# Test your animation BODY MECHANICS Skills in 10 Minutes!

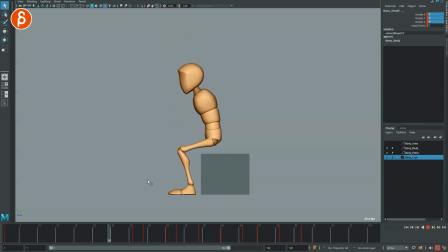12:23 Let's spline this and sit. There you go. It's really super exaggerated and really not realistic whatsoever, but that's okay.
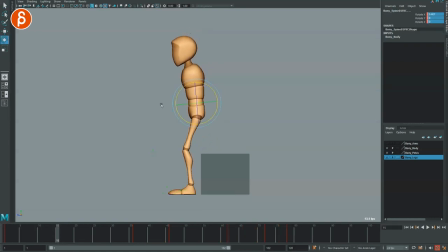12:38 And you can still take that beginning. As we go back, we want to be a bit more balanced, right? That root is already pretty far back. So we're going to start bending forward a lot more. Even here, you're going to have to make sure that there's a balance, and then we can come back a bit.
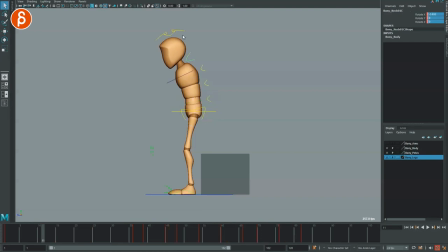12:57 We can spline this. You want to make sure that the head is not unnaturally looking down. It would still be somewhat like this. Still trying to look up. And then we have this. I'm going to spline this as well.
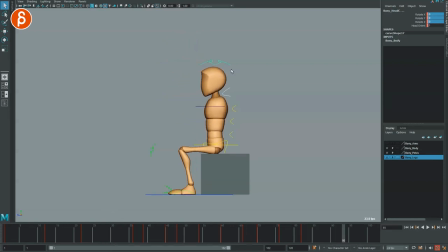13:15 And then we have that. And then you can push just the top joint a bit more. So that on something like this, it could just be just that. And then we're like this.
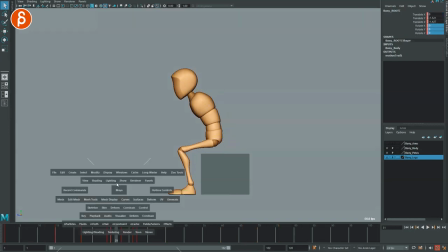13:30 This is fairly imbalanced, so I'm gonna take this translate.
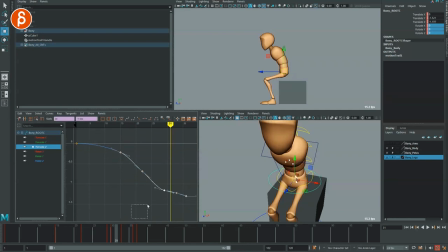13:36 And what if I go actually fairly forward? And at the end, that's the sit. Let your feet go more like that.
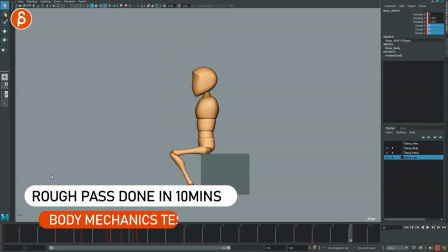13:49 Forward, lean forward, bam, and that's it. So you can see that we're leaning forward a bit.
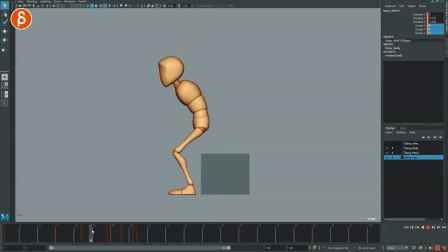13:57 We're still fairly balanced. This, we're pushing it with the off balance, but the head is still pretty far in front of the feet. And then we stop down, boom. And once that root stops, chest goes forward. As it goes forward, the head drags.
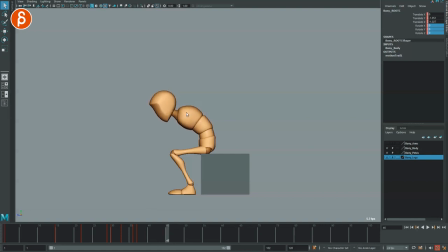14:12 As the chest stops and continues and now starts to go back, the head goes forward and drags. And then we have like a springy, it's almost like that pendulum that we saw doing that. You can go further and you can take
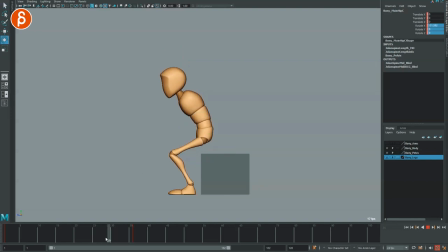14:30 the pelvis and have it slightly rotated like that, so we can have a little bit of a change there. Boom. And as it goes forward, it will pull that a bit, and then I will probably stay here just to get something in there.
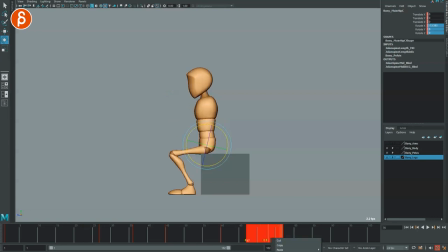14:49 You can spline this. I'm gonna flatten it here. This is again very rough, but Even this roughness to me is enough. If you have it like this, it would be great. That's all that I'm trying to have you understand, that the chest
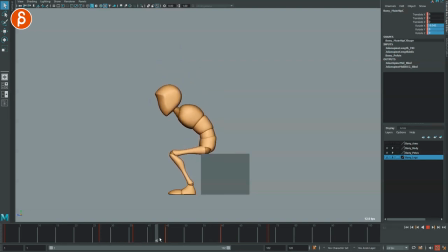15:09 and the head are separate in how they go up and how they drag. And you can, again, completely exaggerate this if you want. So if you're going bang, to go down like this, so that maybe the neck here, the lower neck even, has more of a drag.
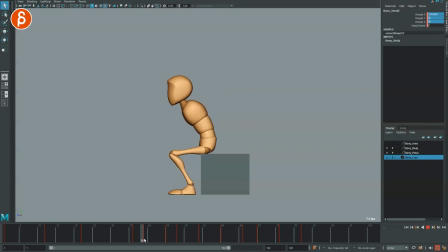15:30 And then going back and straightens, and then we compensate with this not going as far. Just so it's still somewhat realistic. Like that.
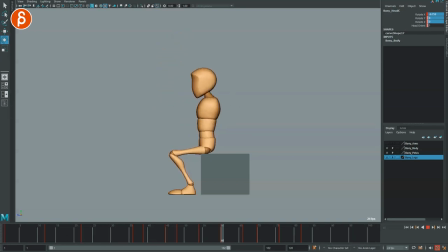15:46 You can see how far that lower neck goes. That's okay too. I wouldn't go crazy and have, oh, like a massive, massive compression here.
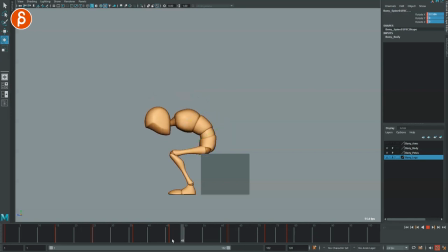16:02 That's also what a few of you have. Because then you can see how quickly this goes back and forth, right? Quick, quick. And then it just doesn't. It's already so exaggerated, but it makes it even less real. Just give this enough of a bouncy move.
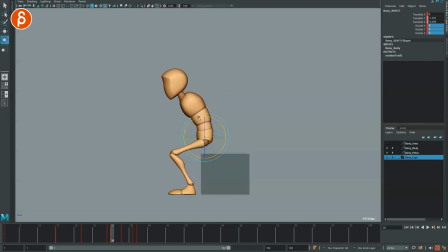16:22 You can do this leaning forward using the root as well, if you want. Just to give that, what's it called?